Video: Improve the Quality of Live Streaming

Hi there. We have been working from home over a month now. During this period of the time, lots of people doing lots of video conference and lots of online teaching stuff already. Now let's talk about how to improve the quality of video conference or online teaching. That means how to improve the live streaming quality. I want to discuss this with 3 points. One is location. Where can you set up your little studio? The second is how to improve your quality of video. The third is how to improve the quality of your audio. Let's start first. What should we avoid when we set up our little studio?
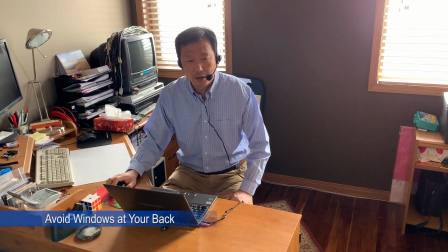The only thing you should avoid to pick up location for your studio is to avoid the windows at your background.
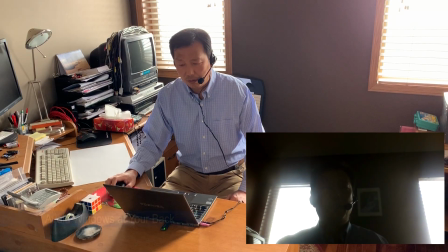You see, for my current setup, I have a windows at my background. This setup is very good for
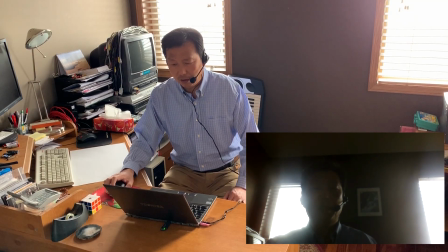the daily working because I have enough lights on my desk on my computer, so I can do whatever stuff with good lighting there.
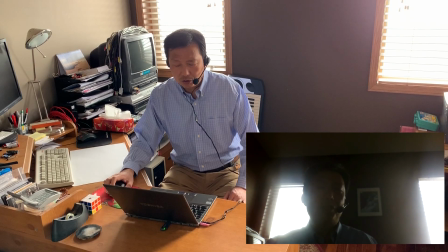But this not good for the live streaming, not good for the video conference or online teaching stuff,
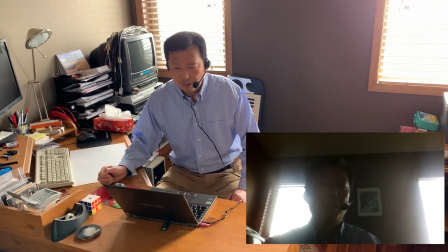because the windows facing the camera lens directly, everything in front of camera is have very strong backlighting,
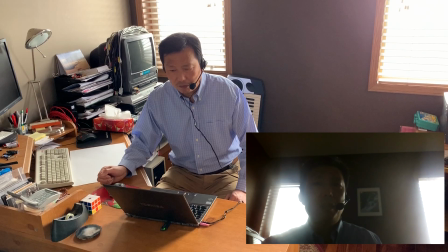which come from the windows. So everything in front of camera has faded out because of backlighting. Unless you have very strong reason, you have to set up something like this.
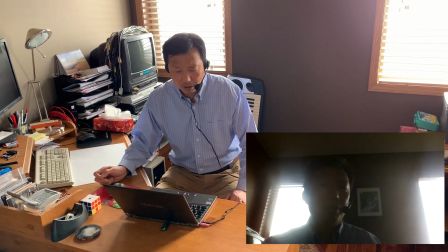For example, you want to show off your beautiful view outside the window, or you have very powerful lights in front of you. So you should avoid to set up something like this.
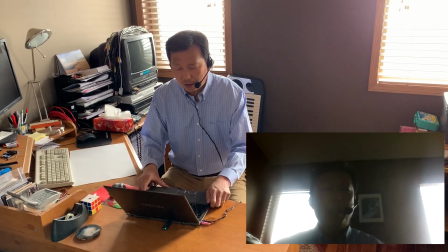The easy way to fix this problem is, instead of to have the window at your back, you just turn yourself in, so that you facing the window like this.
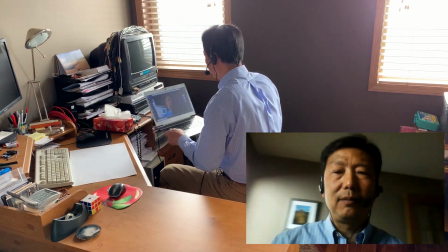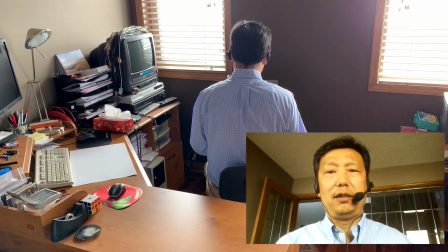Okay, how is that? It looks great, right? Because you turn off yourself, so let yourself facing the window, so everything is good lighting there. But you maybe say, okay, I can turn myself like this,
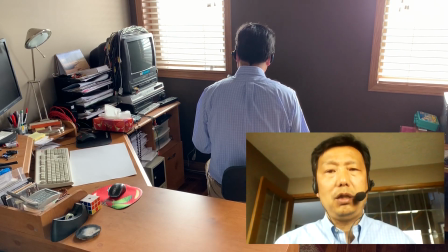but I lost my workspace because I need my desk space.
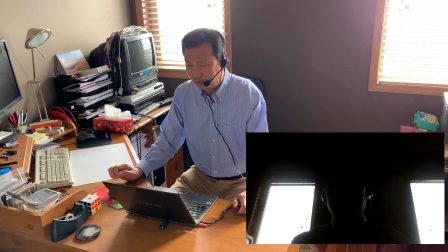So I need that workspace instead of just using the laptop. I need put some paper around. I need put some equipment around. So I need my desk space. I couldn't move my desk, so I couldn't turn myself to facing the window.
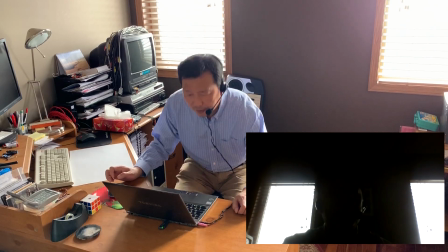What should you do? Another easy fix is, if you couldn't turn yourself,
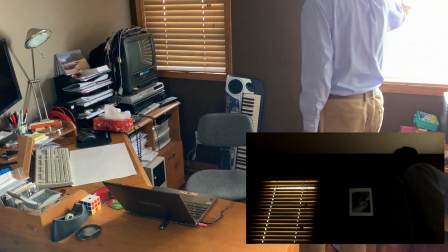you just close the blind like this.
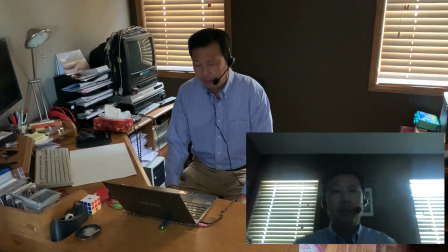So if you couldn't avoid the window at background, you just close your blind. So don't let the backlighting coming. But if you close the blind, you don't have enough lights in your room.
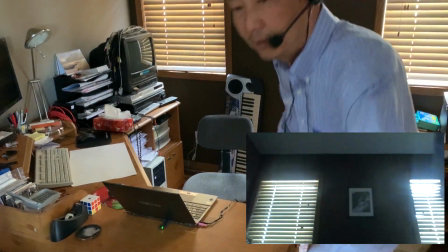So what you can do is turn on your light like this.
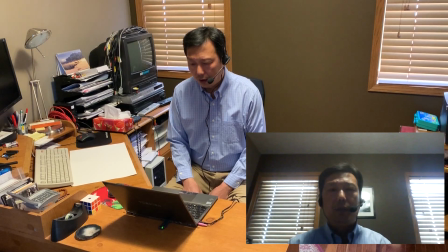You see, you can turn on the light to get something better.